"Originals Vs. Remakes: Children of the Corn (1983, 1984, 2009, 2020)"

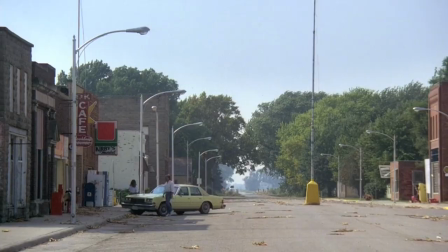The plot then follows the typical beats of the original story for a while. The couple navigate the strangely silent town and learn what happened.
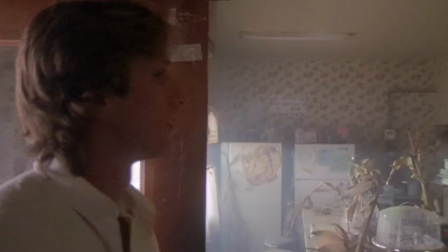What's with all this corn everywhere? Who made this mess? Well, that's what you get for hiring a bloody cricket as set decorator.
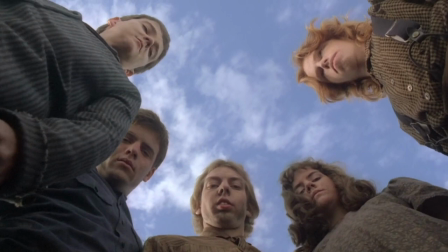They are attacked. This results in Vicky getting captured, as it was written.
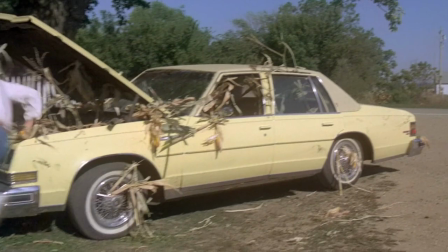But this is where Goldsmith's divergences really crop up again.
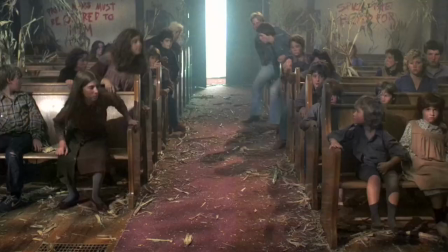Bert reactivates hero mode and spends the third act trying to save Vicky from her amazing captivity.
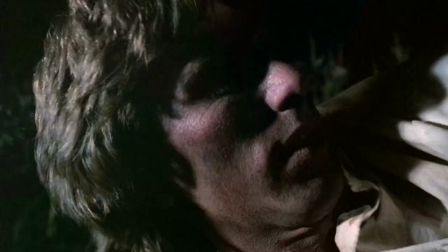He survives an Evil Dead-style floral molestation, as well as an encounter with the Tremors.
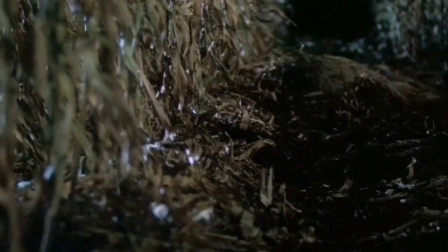Cool imagery, but in reality, it's an upside-down wheelbarrow being hoisted along.
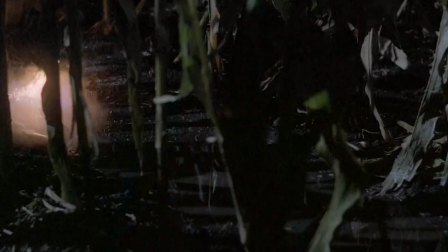Rescuing Vicky is not enough for this manly man. This absolute mensch won't be satisfied until the whole damn farm goes up in smoke.
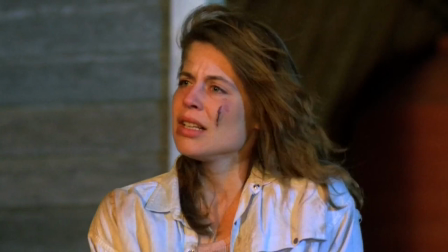Popcorn, anyone? It's disappointing that Linda Hamilton is rendered useless for the whole ending.
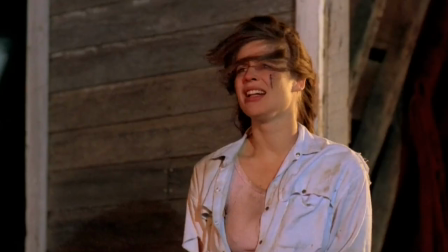This film released 6 months before Terminator, so they didn't know what they had,
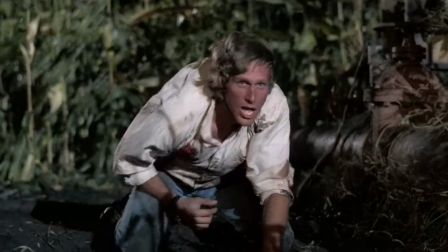but I'd much rather watch her go all Action Jackson instead of Peter Horton Hears a Who.
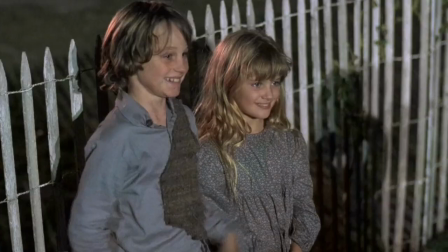Still, at least she gets to bitch slap this runt. Linda reportedly hated this whole section.
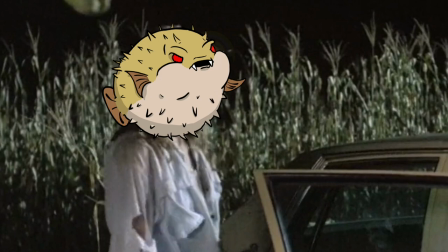I believe it. Look at her face.
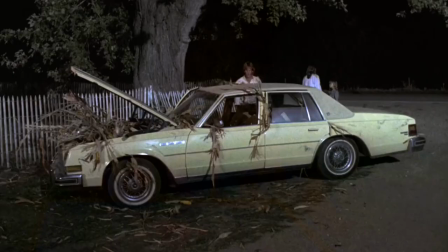My expression was pretty similar, as it's followed with maybe the limpest example of an on-screen the end, but hey, at least it's bloody over.
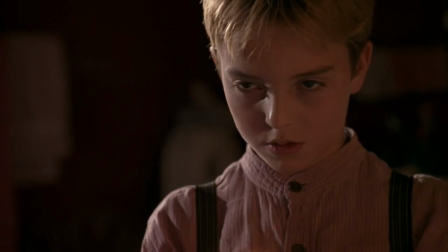Only 504 sequels to sit through now. I used to really have a disdain for this film,
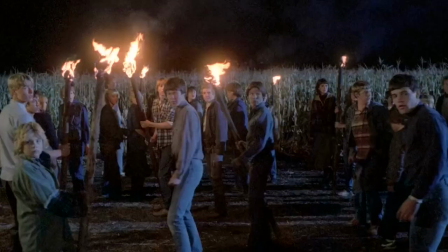but now that I'm older and have more experience with both children and corn, I appreciate it more.
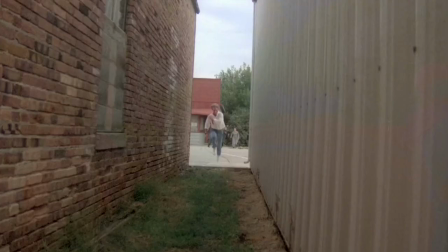I prefer the short story's ending, but there is a campy charm that can be taken from this action-orientated edition.
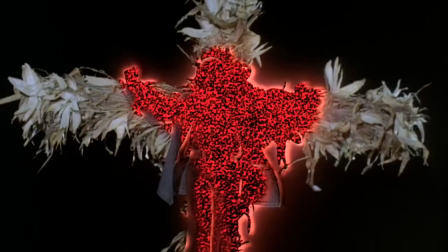The effects haven't aged all too well, mind you. Poor Isaac, getting swallowed by early season South Park lava.
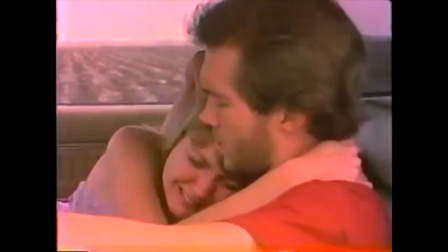You know, maybe it was very wise that the short film stayed well away from depicting this whole concept.
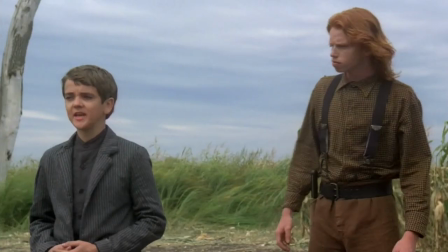I should speak about the villains, actually. Isaac and Malachi are both great.
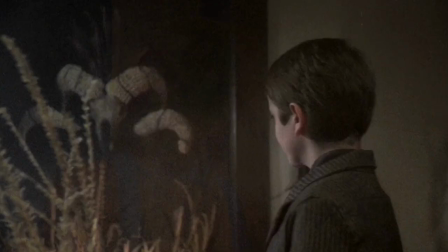The uncanny result of casting a 24-year-old to convincingly play a deranged child adds a ton of uneasiness to the character.
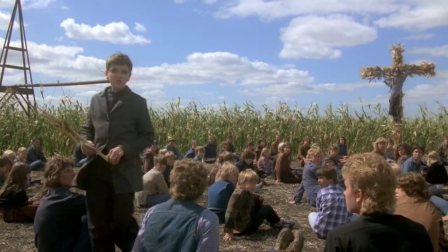When he rants about sinners and points right down the camera, I did actually startle.
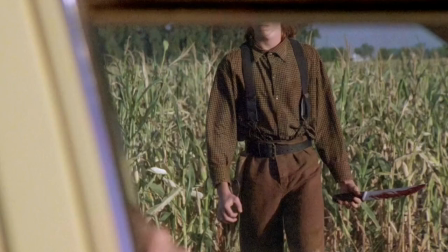Whew. And Malachi, well, he's just unhinged, and actually quite threatening at times.
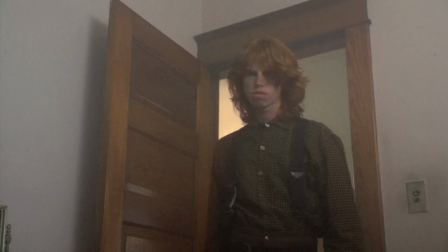Courtney Gaines got the job because he took a casting assistant hostage with a prop knife.
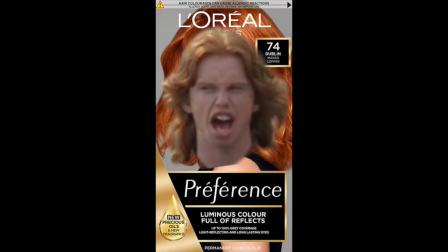There's a real tingling of danger with this boy. Also, it's not often that you feel fear and hair envy from the same person.
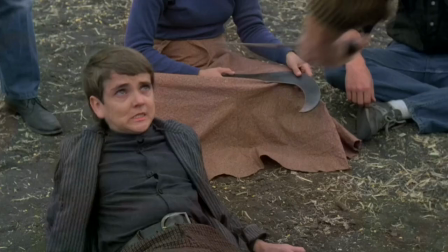It was also a curious choice to create a power dynamic between the two figures.
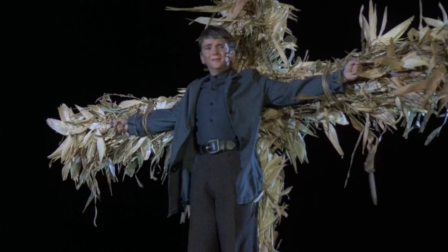It strips away from their scariness, but it does beef up their roles and keeps the film moving when Bert and Vicky are not around.
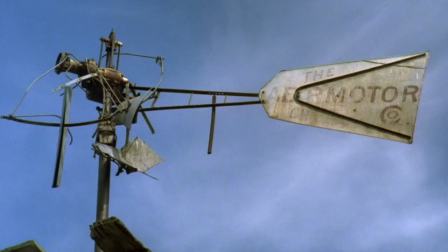Overall, honestly, I think these two are the reason the film has been preserved in the memories of horror fans.
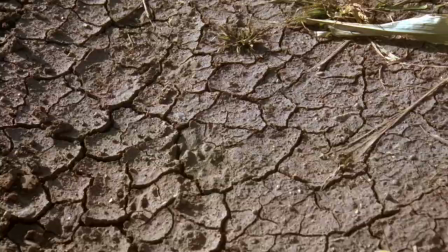There isn't too much to say about the film, really. It's a standard King adaptation, in a time period that was drowning in standard King adaptations. The budgetary restraints imposed by the author took it down a notch, I think.
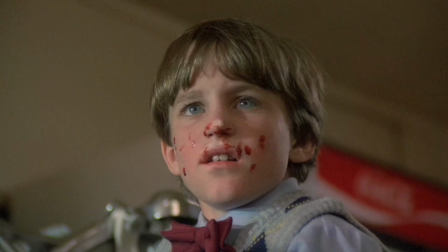Hearing the plans of harder violence, with more scenes involving the kids taking on the minister, and The Blue Man upsets my horror hound side.
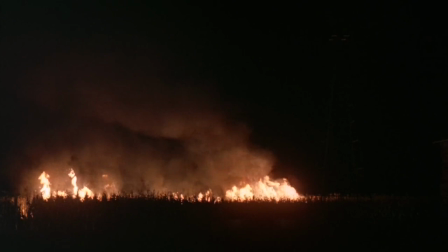I'm also sad that I had to scrap the idea that all the corn turned black and rotted after the villain's defeat.
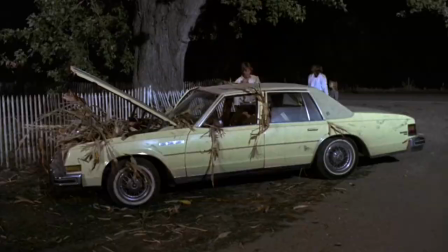That would have been a swish visual to end on, instead of the car thump and guess we should get going now, whatever, shuffle.
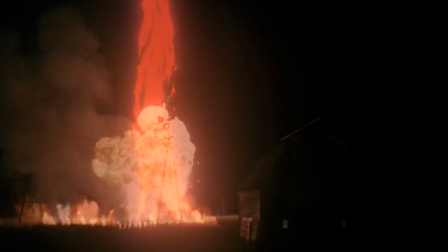The changes make the story more and triumphant, which, as King implied, removes much of the horror.
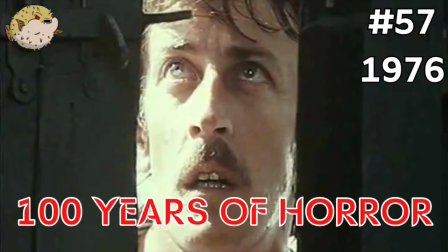It's certainly not as shocking and visceral as similar material, like Who Can Kill a Child?
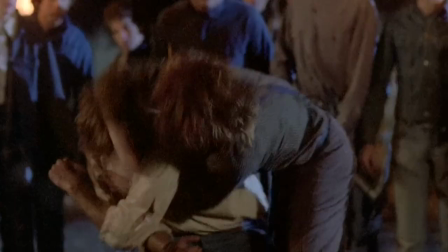But as it is, this movie fits the Reagan era it was born from. Good old American hero saves the girl and the farm.